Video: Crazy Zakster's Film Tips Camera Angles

Hello, welcome to Crazy Zaxler Productions. Today on Crazy Zaxler Film Tips, a new segment. I'll be showing you camera angles.
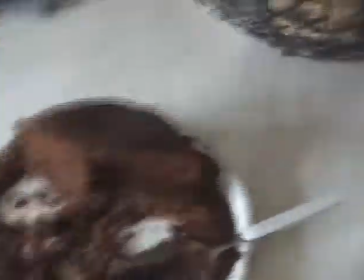(0:26)
The first one is a close up. This is what you call a close up.
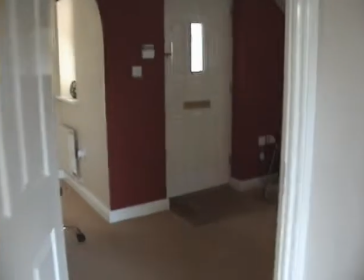(0:36)
This is an establishing shot.
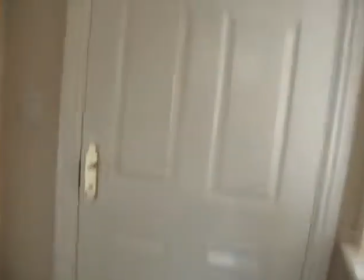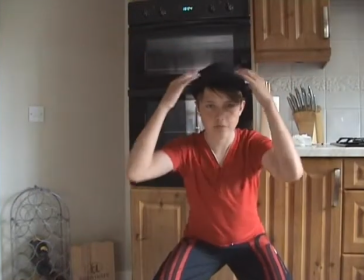(0:44)
This is a shot which shows waist up on a person to show body language.
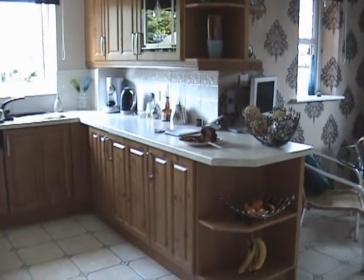(0:52)
This is a long shot, which shows the figure or object in relation to its surroundings.
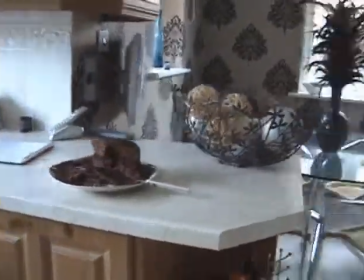(0:59)
This is a tracking shot, which is a constant view of the object following it around.
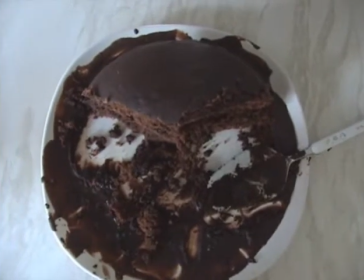(1:06)
This is an aerial view, showing the above of the object. This is a dolly moving at a constant rate.
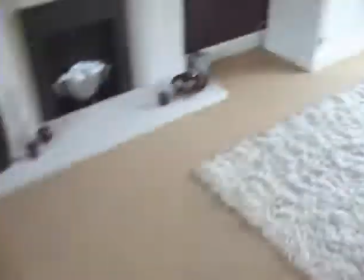(1:13)
This is the hand held, like shown on Cloverfield, showing the person's perspective of everything.
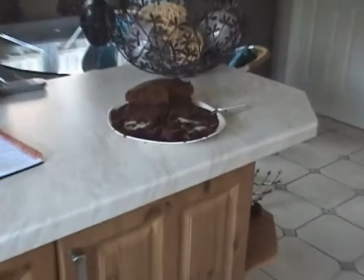(1:23)
This is the zoom, to
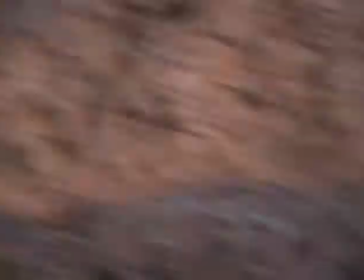(1:29)
show the object getting closer to its detail, or showing it from its detail to its surroundings.
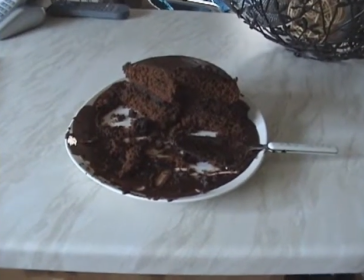(1:37)
This is the swish pan, going from one object to another fast.
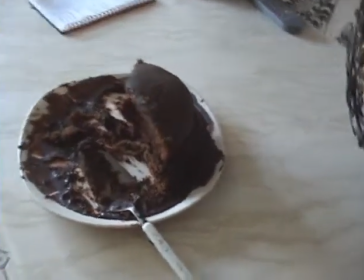(1:42)
this is a high angle to show more power and
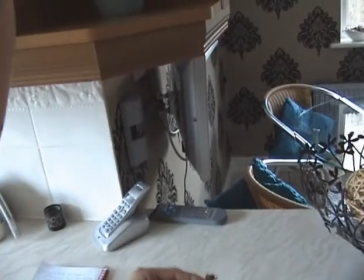(1:48)
that's a low angle to show more power over shoulder angle to show what the actor is doing this
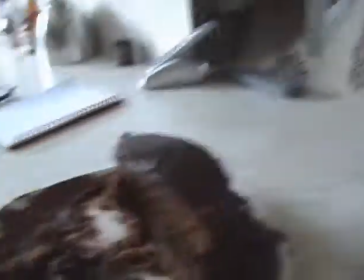(2:01)
is an art moving round of objects into different angles so you can get all of these objects
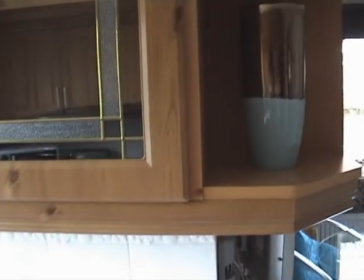(2:08)
this is a point of view showing what that actor sees.